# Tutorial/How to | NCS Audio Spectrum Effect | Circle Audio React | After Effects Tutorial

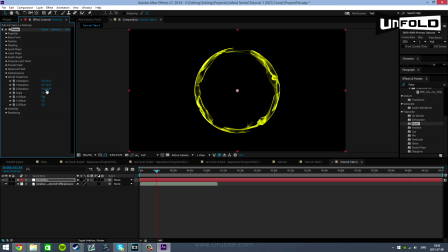I'm going to set it to about 80. And then I'm also going to be changing the X offset to about a value of 150. And it should move 150. Maybe it was 550. No, it was 450. It was 350. No, it was 400.
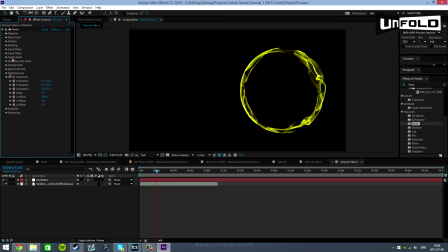Subjective, guys. You guys can play around with these values how much you want, really. It's subjective. It's what you like is what you like. So what you like was what you like. What I mean with that is, basically, you might not like the settings I have. You might find your own settings.
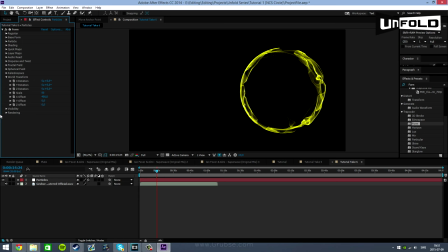So, you know, once you've rendered out your video, hit me a message on Facebook or here on YouTube, and I'll have a look. So now we've moved the audio spectrum. This is how to do the entire audio spectrum.
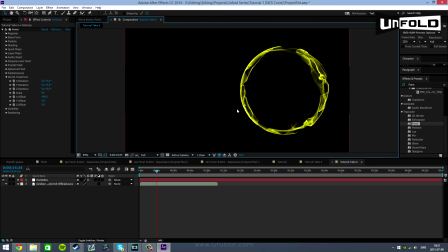Now you could let your creativity go on and just create a video here, but I am going to continue showing you guys how I make my videos for clients.
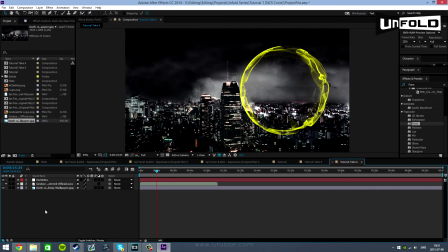And you know, this is how I learned it. And since I'm also going to be showing NCS style of the video, I'm going to be adding a still background. Of course, it's just a picture, just like NCS has it. And I'm going to be adding in the NCS NCS logo.
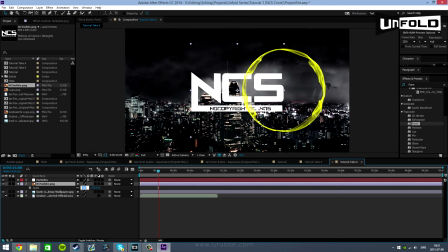So I'm going to scale it down to about 80, and I'm going to move its X position They usually have it about here, I think.
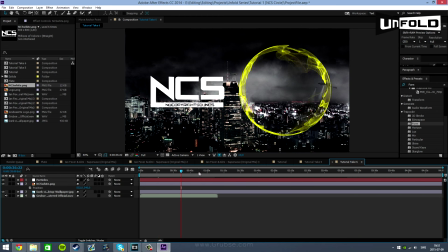Something like this. This is about what the NCS videos look like. Now, what you can do to make this look a lot better, we're going to be changing the looks of the Spectrum first,
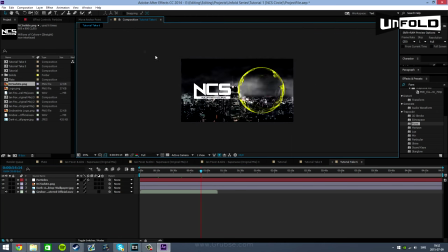then the NCS logo, and then I'll do my magic trick in the end. And so,
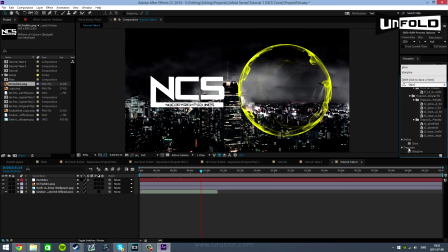what you want to do is look up the effect called Glow, and you want to drag it onto the particle layer, and it's going to start glowing a little bit here.
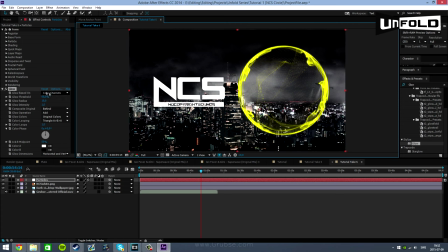I do believe NCS, the NCS template, has glow. I cannot remember for sure, but this is the glow effect. Just don't touch it. The settings are actually quite fine. Now, next up is the Chine. So, Tropical Chine is a plugin effect which I use in almost every project.
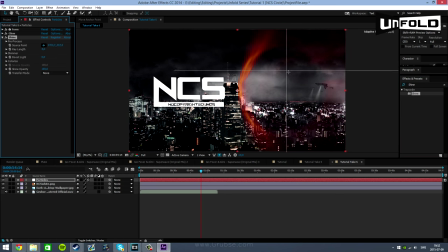It's a really good project. It does a really high quality shine, and it can be used like in almost every shot, every effect, anything really. So, you know, you want to try to center it in the middle of the sphere,
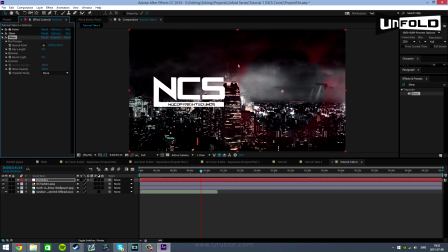and if you cannot see through the effect or if it simply removes anything, change the transfer mode to normal or add. Add will make it about, it's going to put itself on top of it. So let's say if the light value is 50 and the light value of the chine is 50, the light value is going to be 100.
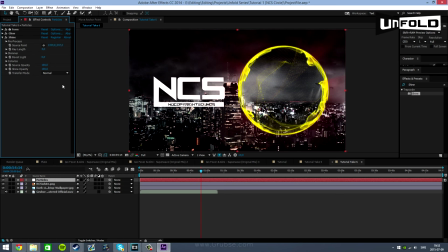If you have it on normal, it's not going to blend together in the same way.
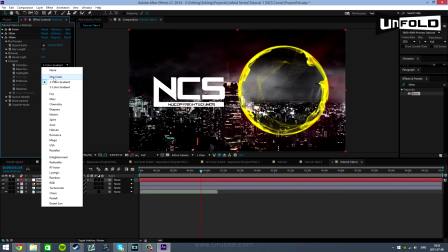So in colorize, you then want to set it to one color and just choose the color,
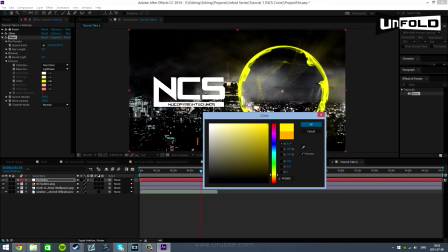which is quite similar color, the same color as the spectrum.
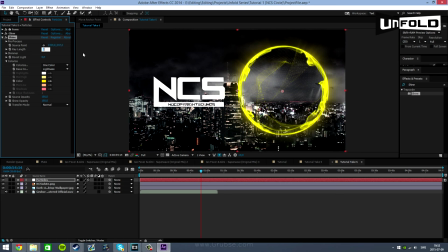And I'm going to change the relian to about one, actually a little bit less, something about that. And I'm going to boost the light. What about three, maybe? That looks about it. So I'm going to close down the shine tab, and I'm then going to add the star glow.
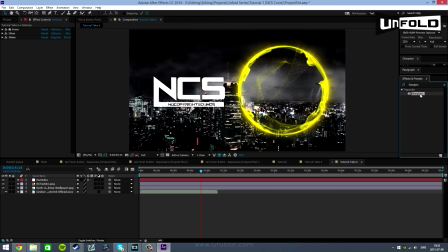The star glow, it kind of gives some edges to your spherical effect.
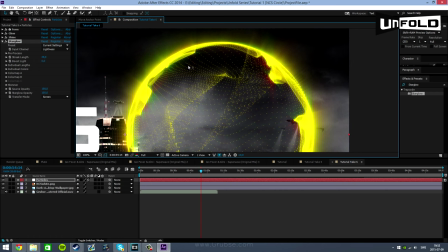As you can see, we got some edges here. It's sort of like optical flares, but they're not optical flares.
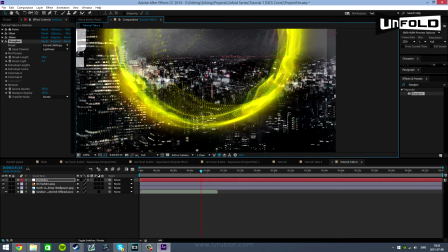But it gives your sphere a little bit of edgy effects, and I like it.
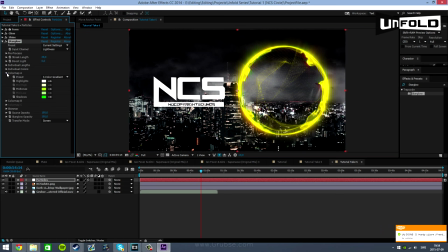You don't have to use it, but I use it. So first off, go into the color map A and color map B and set it to one color. You can then change this color. I usually have one color as the same color,
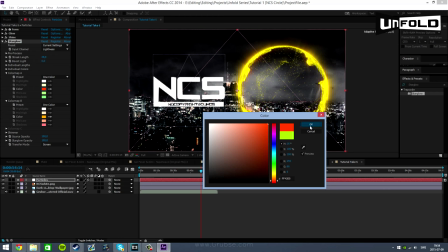and then the other color a more of a darker color of the default color, so you get a little bit of variation.
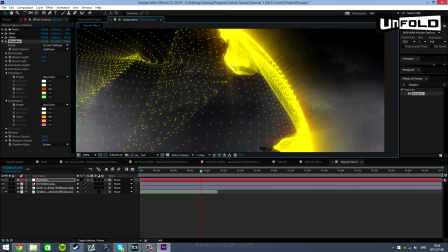You can see we have a little redder, reddish color right here to just bring a little bit of variation to the scene.
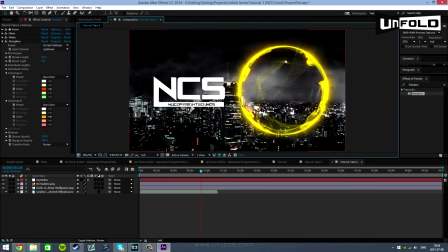Now we have the spectrum done.